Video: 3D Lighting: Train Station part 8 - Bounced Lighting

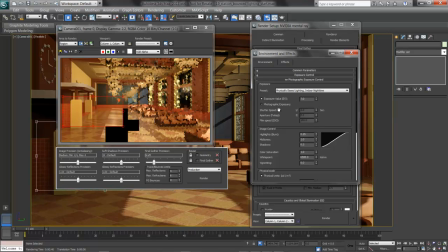252s
If I increase this number, we can see that the shutter speed changes and the aperture and ISO stay the same.
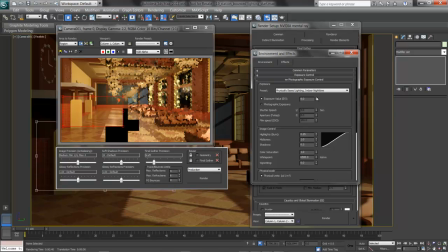259s
As I bring this up though, we can start to see the image behind getting darker. We're actually seeing or letting less light in. When I click Render then, I'm going to get a much darker image.
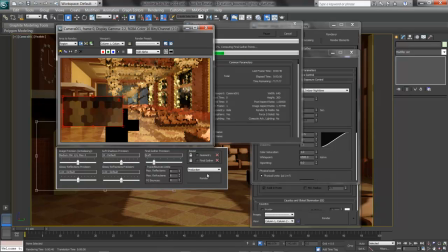272s
And I can balance in here the luminous feel of the bounce light, the intensity of my lights, and how much light that camera is letting in. This may be actually too dark, as I can already see here from the Final Gather, that somewhere in the middle is probably pretty good.
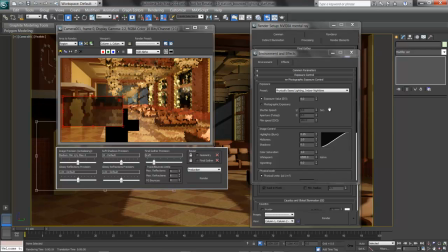291s
If you have a good command of your photographic exposure, you can really stylize an image. I'll play with this as well. I'll switch over from an exposure value to a photographic, and I'll run a film ISO of 200.
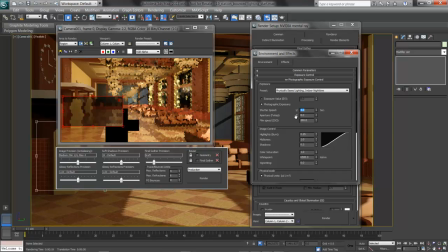305s
The higher the ISO, the more sensitive the film is to light, and hence shows the image as brighter. We use 100 on the inside, 200 for inside and outside, and 400 and 800 for outdoor shots.
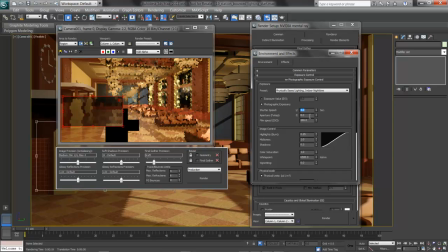318s
The aperture then, f-stop, tells us how much light we're letting in through the opening based on how big the opening in the lens is. I'll pull this down, maybe an f4, letting more light in as we can see my scene getting brighter.
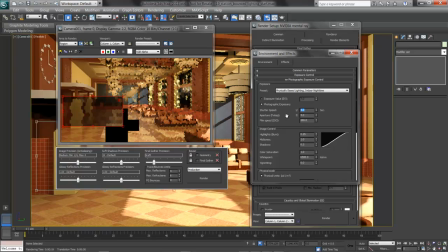334s
And then I'll increase the shutter speed. Right now it's a quarter second, which is actually very, very slow. Things will blur very much if you use a quarter second exposure.
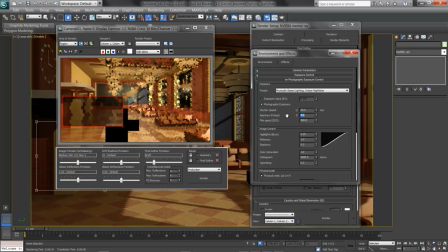343s
What I'll do is bring this up, maybe to a 24th of a second, so my scene dims back and I can brighten up my lights if needed. I'll try a slightly larger region render and see how this looks and adjust that final gather further.
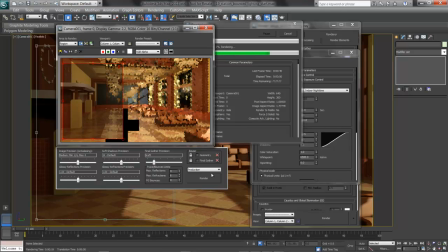360s
This is working much better. Yes, the scene is definitely dimmer, but I've got some relief back in my objects, and the blue in the final gather, plus the increased multiplier, is countering that hot, bright, luminous feel just a little bit,
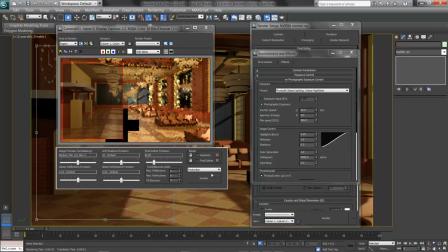375s
and instead bringing back that warmth and softness I wanted. Now if I need, I can play with my lights and brighten them up. But I'll look at the indirect illumination one more time. Once we're also ready for a rendering, we can increase this final gather precision, and we may need it to avoid flickering between frames.
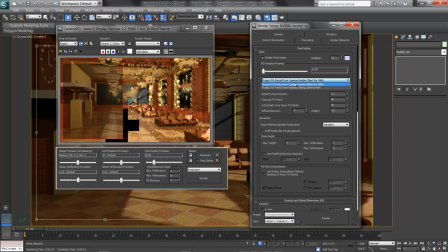394s
What we can do also is drop this down and do positions along a camera path, interpolating final gather back and forth to get an optimized final gather so our render doesn't flicker. Additionally, we can reuse the geometry if we'd like.
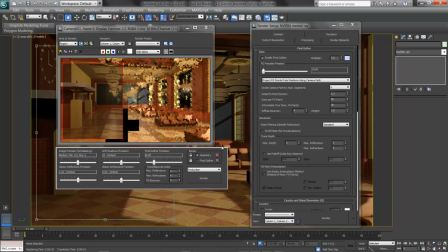411s
That way we freeze that, load it once, and then reload a referenced file instead of recalculating it. If we'd like, we can do the same with final gather if nothing is moving in the scene. I think this looks pretty good. I'll try one more tweak of a multiplier of 3 and see how this looks.
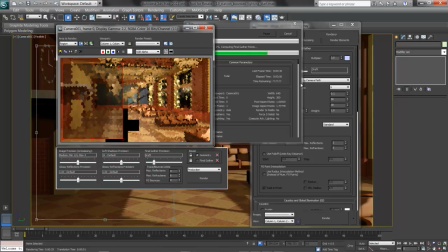433s
It's working nicely. What I can already tell is that the blue in there combined with the multiplier is muting down some of the orange in the colors. Yes, your color theory work does apply here. What it's giving me then is that flatness and softness I expect in the render,
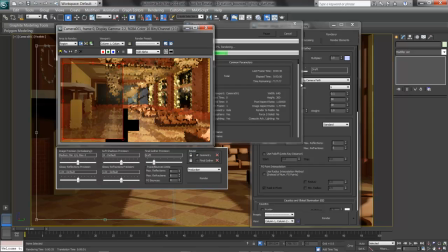449s
without being garish in color, yet still maintaining that vibrancy of Art Deco. It's got a warmth and a softness to the scene, and I'm ready for any final tweaks in my lighting, and anything else I'd like to do in terms of shadows or quality.